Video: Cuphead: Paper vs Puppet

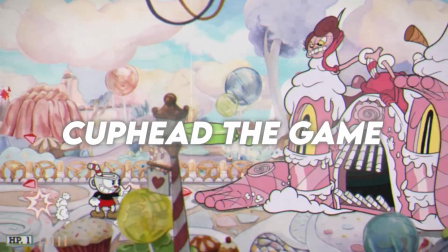(0:02)
Good evening, class. Bit of a different video today. We're going to take a look at Cuphead the game and Cuphead the TV show and look at what the differences are in how they're animated.
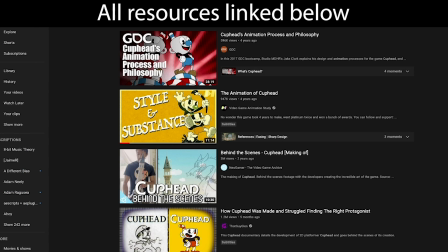(0:11)
Now, it won't take you 5 seconds to research the development behind the Cuphead game on YouTube.
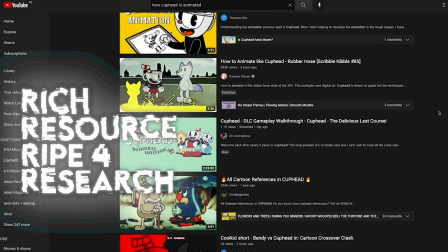(0:16)
There's lots of rich resource ripe for research out there, so I won't get bogged down too much about the process.
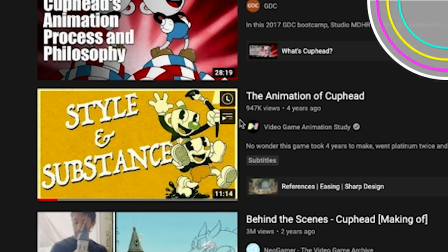(0:22)
Partly because I myself have already done it before, but I will go over the basics,
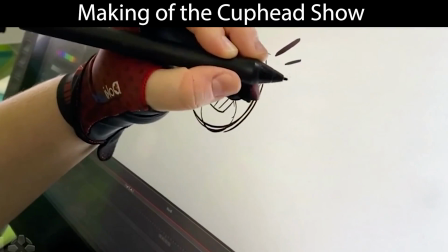(0:26)
just so that we can compare that process to the very different process behind the TV series, and so that we're all on the same page.
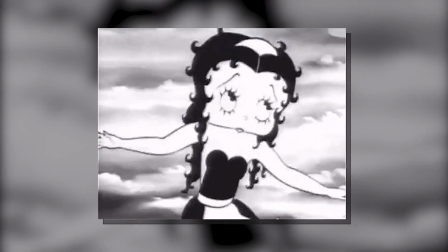(0:34)
The visual appeal of the Cuphead game stems from the appearance of cartoons from the early years of popular Western animation,
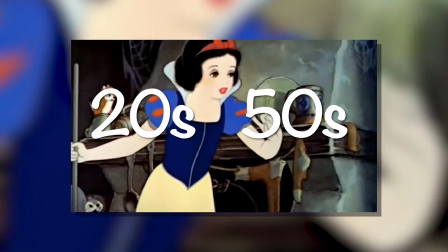(0:41)
ranging from roughly the 1920s to the 1950s. Many tend to refer to this as the golden age of animation.
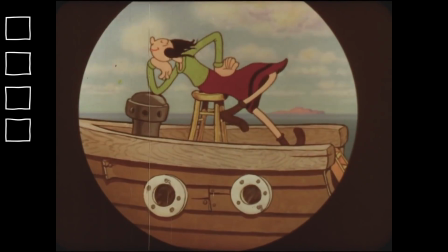(0:47)
Notable elements of this era that Cuphead has picked include very bendy characters demonstrating a style which we call rubber hose,
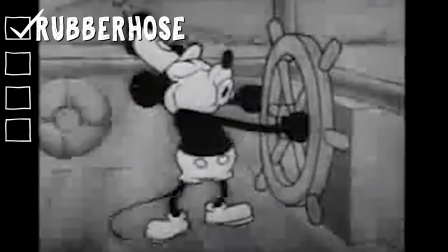(0:54)
where characters often do not adhere to real-world anatomy or physics.
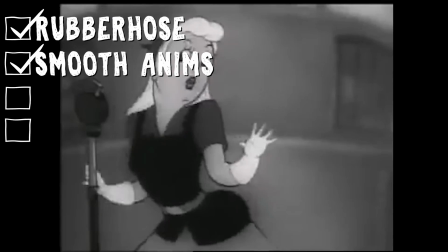(0:59)
Detailed and smooth animation with a new drawing every frame, referred to as animating on ones.
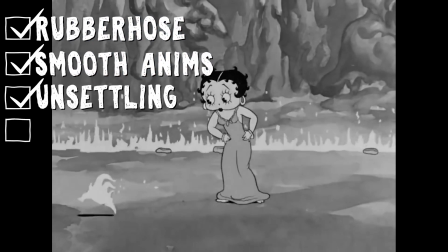(1:04)
Often unnatural and peculiar movement, including looping animations and weird transformations,
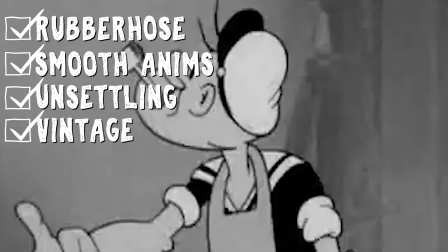(1:10)
and the overall recording quality of the time, which gives the visuals a grainy, blurry and unrefined appearance when compared to today's broadcast standards.
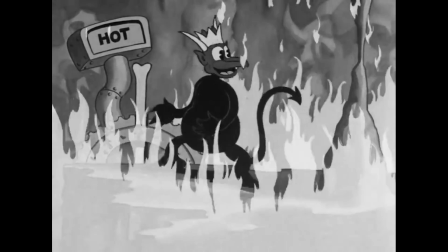(1:19)
Many cartoons by Fleischer Studios exhibit these traits.
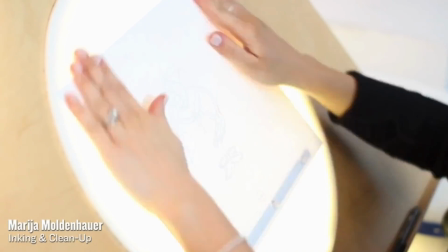(1:23)
Likewise, the production of the game itself attempts to replicate the original production qualities of that golden age, with everything being animated on paper with pencil.
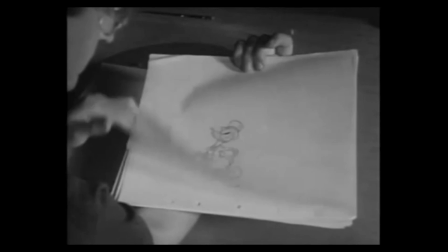(1:31)
At the time, animations would be roughed out and neatened up on paper,
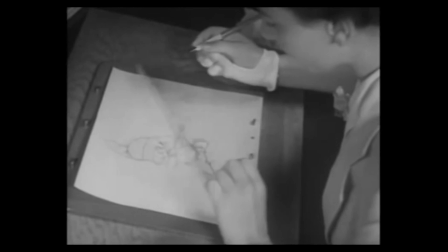(1:35)
then traced with ink onto clear sheets and then painted from behind, and then photographed in order.
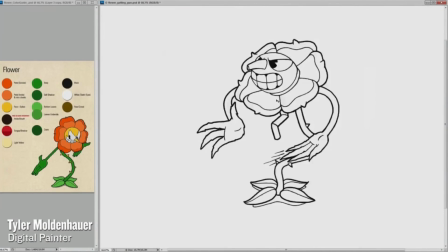(1:40)
The animators in the game, however, scan in the drawings onto computer and then colour them in Photoshop,
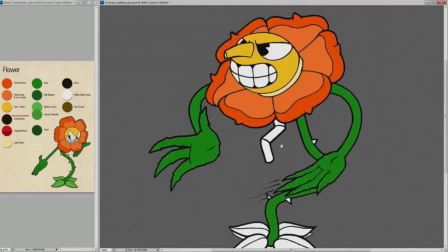(1:46)
and these images are then exported either as an animated file or an image sequence and used that way instead.
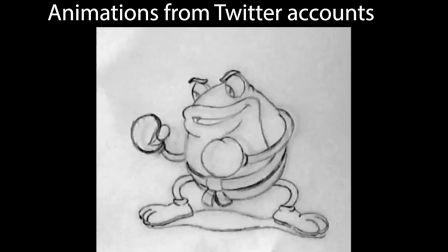(1:52)
Planning the animations for the game would require testing out movement and action using rough keyframes to get down the timing,
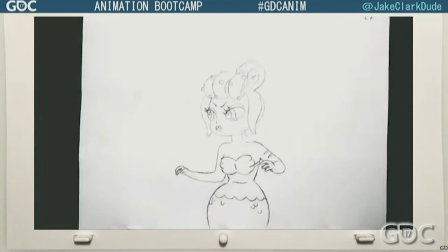(1:58)
and then going over all these drawings with what's called a rough pass and then a clean pass,
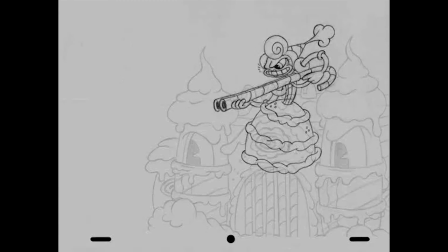(2:02)
ready for scanning and colouring. A lot of iteration would be required at this stage to test out actions before committing to finished line work.
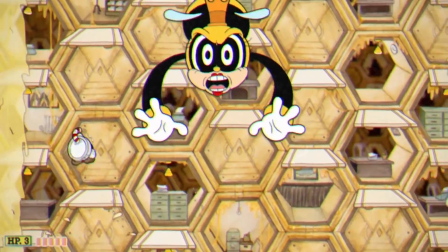(2:10)
The whole process is lengthy, skilled, and requires planning and teamwork.
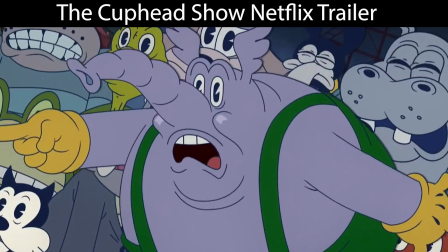(2:15)
Skip forward some years after the release of Cuphead, and Netflix commissions a TV show based on the game called The Cuphead Show.
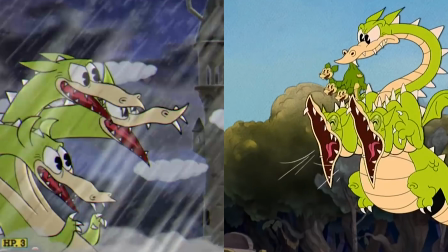(2:22)
There's a notable difference in the appearance and the movement of the characters in the TV show when compared directly to the game.
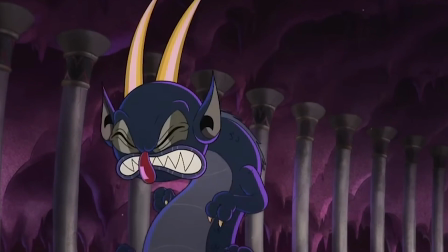(2:28)
Firstly, the whole aesthetic, while recreating the look and feel of the characters, is much cleaner.
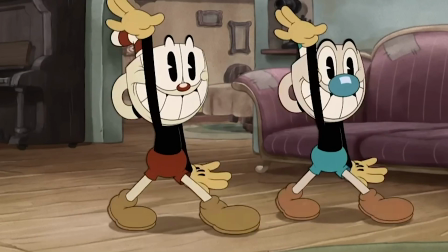(2:34)
This is because the episodes are produced digitally.
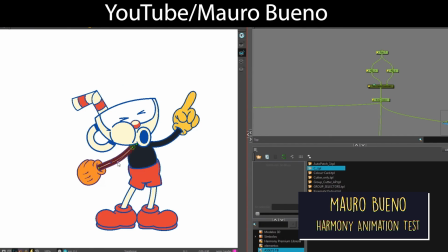(2:36)
The animation now uses a process called rigging, where the animator uses digital assets of a character's body on a computer to essentially use them as a puppet,
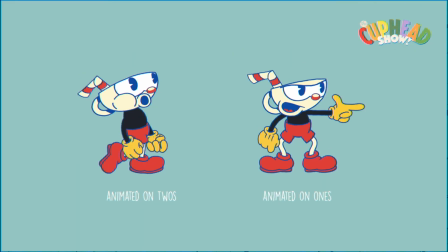(2:45)
keyframing individual parts at certain points in time to give the appearance of movement.
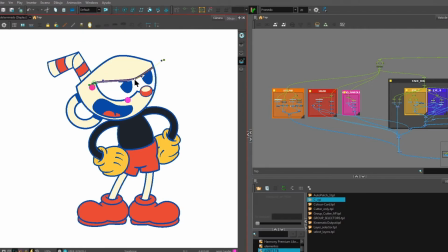(2:50)
This requires character designers to meticulously produce each part of the character's body to be anchored to the rest in certain ways,
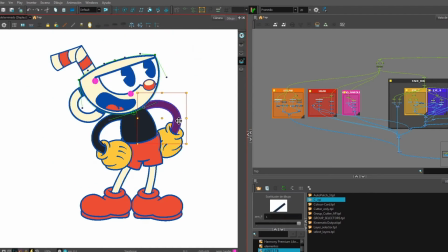(2:57)
while also accepting traditional frame-by-frame animation within these puppeted assets.
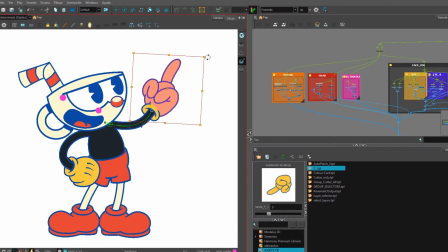(3:02)
The software used is called Toon Boom Harmony, one of the industry standard pieces of software for TV show animation.
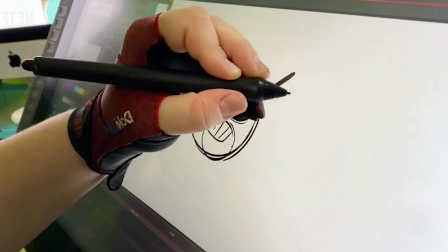(3:07)
There's still likely the process of iteration using traditional frame-by-frame rough passes to block out the timing and movement,
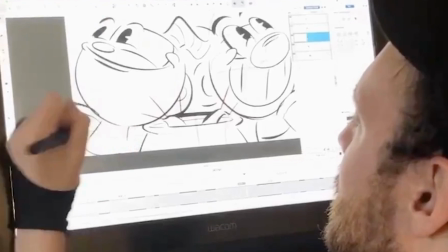(3:14)
and these tests are then used as reference for the rigging and animation process.
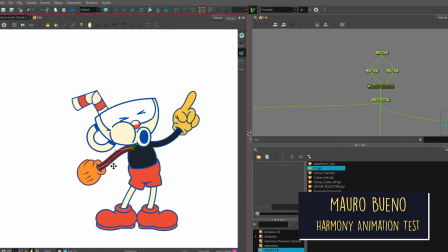(3:18)
When using 2D rigged puppet animation, you do run the risk of characters looking tweened,
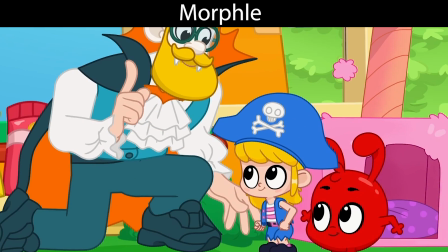(3:24)
which is where some movement looks almost calculated and can lack appeal and charm.
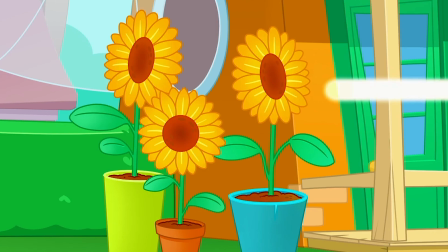(3:28)
This is only really an issue in shows with perhaps much smaller resources or budget or tighter deadlines.
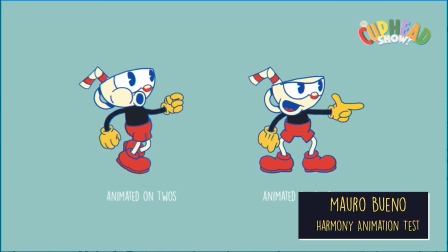(3:34)
But if you combine a rigged puppet with some cleverly placed keyframes, you can recreate the frame-by-frame look of older and traditional cartoons.
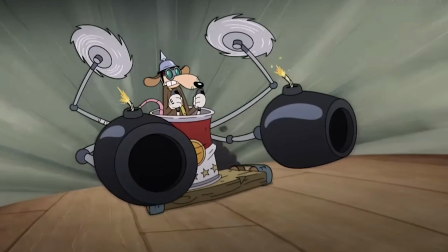(3:42)
The whole process is lengthy, skilled, and requires planning and teamwork.